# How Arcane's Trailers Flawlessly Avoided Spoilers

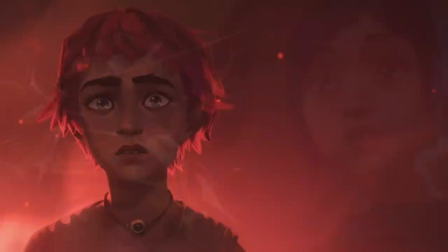6s
Last year, as the hype around Arcane was getting bigger and bigger the closer we got to its release, there was one thing I really enjoyed doing.
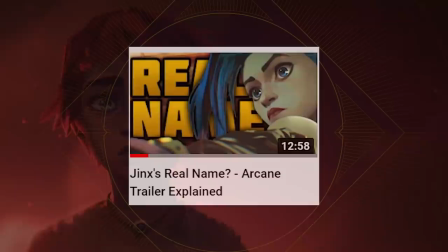14s
And that was breaking apart the trailers and trying to figure out what was happening there.
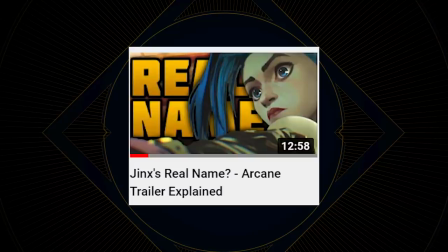20s
Unfortunately, those videos were not that popular because a lot of people were trying to avoid spoilers.
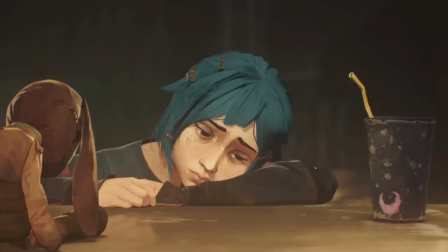25s
But if you go back to those videos, you may notice that I was wrong. A lot.
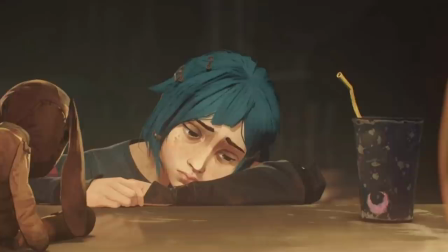31s
And that's because Riot was aware of a problem that a lot of shows have.
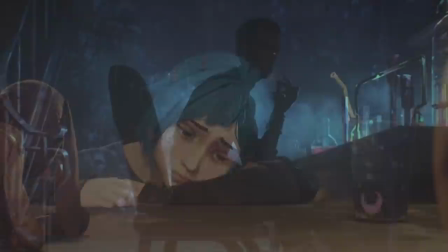36s
In one way or another, they tend to spoil their stories in the trailers.
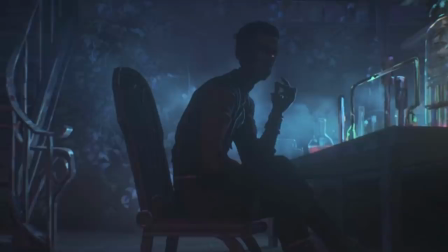42s
But the trailers for Arkane were so genius, not only did they never reveal what the actual story was, but they purposefully edited the trailers to make you believe the story is something totally different,
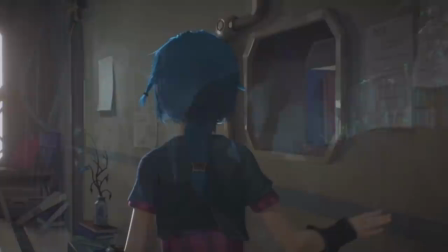55s
so that when you finally watch the show, you are constantly surprised. And that's what I wanna show you today.
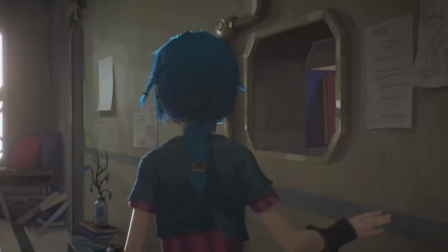62s
I wanna go back to the trailers for Arcane, and I wanna show you how perfect Riot's misdirections were,
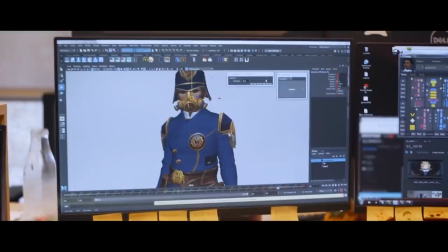70s
and why I was so wrong with most of my predictions. So, let's start with the original reveal trailer during the anniversary. Fun fact, even before they play the trailer, They tease pieces of the show on their monitors.
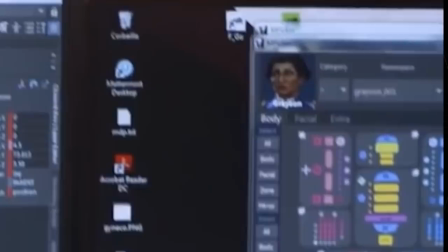85s
Here you can see the 3D model of Grayson, and you can even see her portrait on the top right.
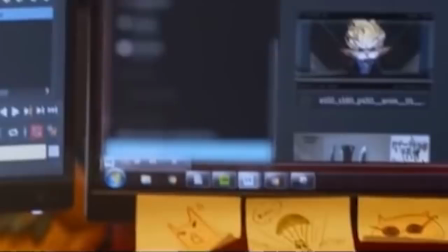90s
Also, yes, that's a hidden Heimerdinger on the bottom right. I'm not sure what the cat is about though.
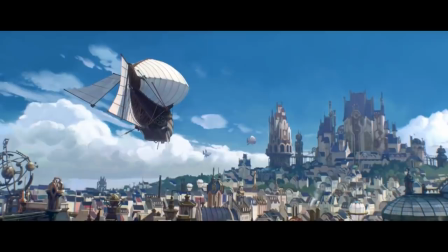97s
Anyway. The first shots of the first trailer were just revealing Piltover.
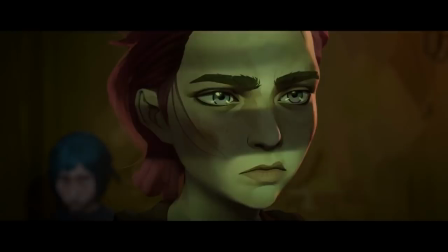102s
Interestingly enough, after the intro, this is also the first shot of the series. Then for the first time we got a reveal of the two mysterious characters. which people quickly realized were Jinx and Vi based on their hair.
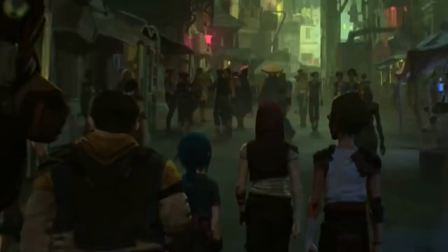115s
But the trailers kept focusing on these other two characters right besides them. Surely they would be important and they wouldn't be lost very early in the show.
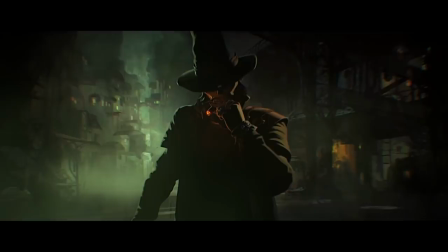124s
Yeah, can you believe we thought Milo and Clagger would be Victor and Jace? That was one of the first clever misdirections.
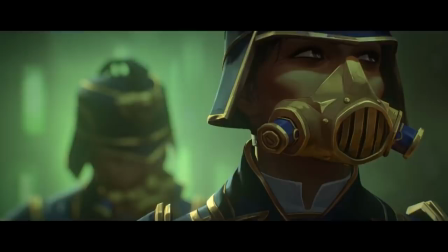132s
Then there was this shot of a character that still has not appeared in the show, but as far as we know they might actually appear in season 2.
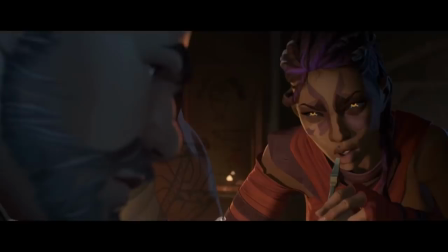138s
Some shots of Grayson and Marcus which we totally thought would be random characters.
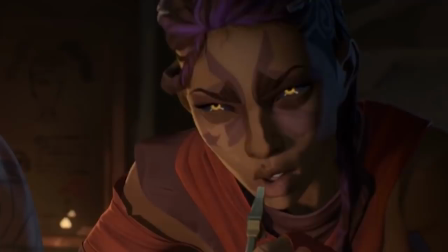143s
Then we got the mysterious bartender with the other character and here we started speculating who that other character might be.
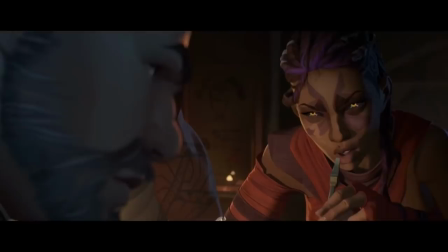150s
Surely they wouldn't be a random character that just disappears later on. See, this is what Riot was doing with their trailers. They were always focusing on characters that didn't really matter for the story and they kept all the main characters in the background.
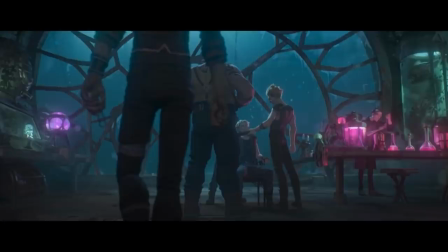167s
You'll see what I mean by this later on, because Riot did this a lot. And then there was this legendary shot.
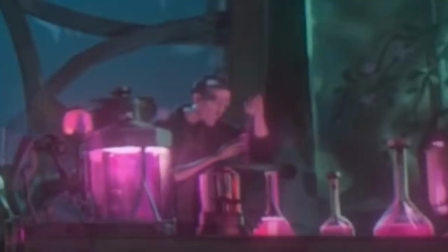174s
Of course now we know every single one of these characters, but I never would have thought that would be singed. Riot was so clever they never showed singed when he was burned, because that would reveal it is singed.
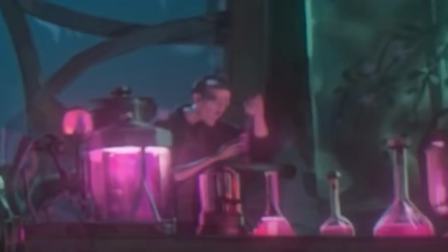189s
That's why they kept him in the background and they never even hinted at it. That's why Singed was such a great reveal in the actual show.
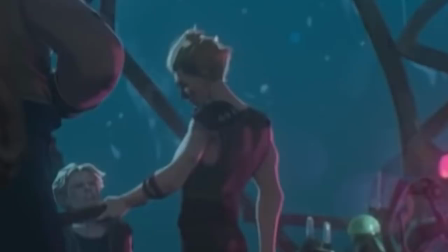198s
Also I totally thought this guy was adult Milo, because by now we knew there would be two phases of the story, when they were young and when they were adults.
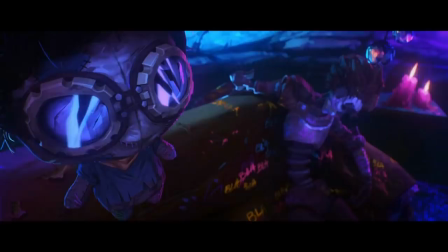208s
What we didn't know is that Milo would never be adult.
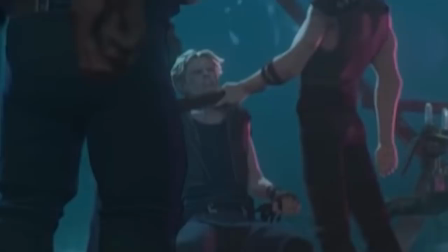212s
Also yes, I totally thought that guy would be adult Thinner Clagger, which back then we believed was Jace.
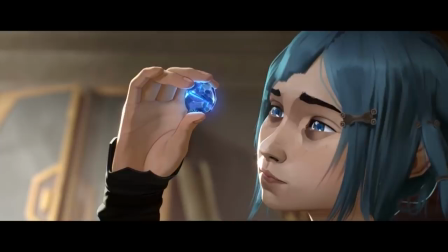220s
Oh how wrong we were. And then came my only correct prediction. I told people that it was strange to see how Jinx's eyes were gray the entire show, then they reflected blue when the Hextech crystals were near, but her eyes were never purple, as it is supposed to be in the game.
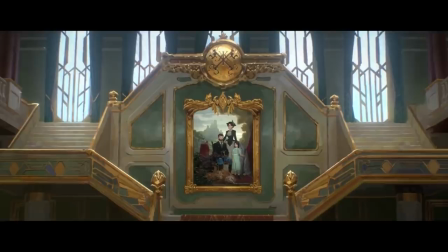238s
So the only thing I predicted correctly is that the color of her eyes reflects the level of her craziness.
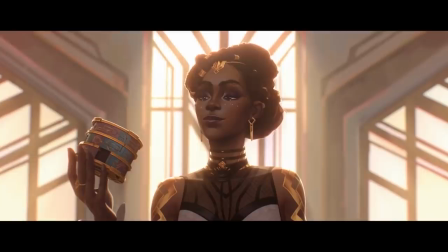246s
Then we got some shots of the other members of some of the other families and these were just wild guesses, nothing really important here.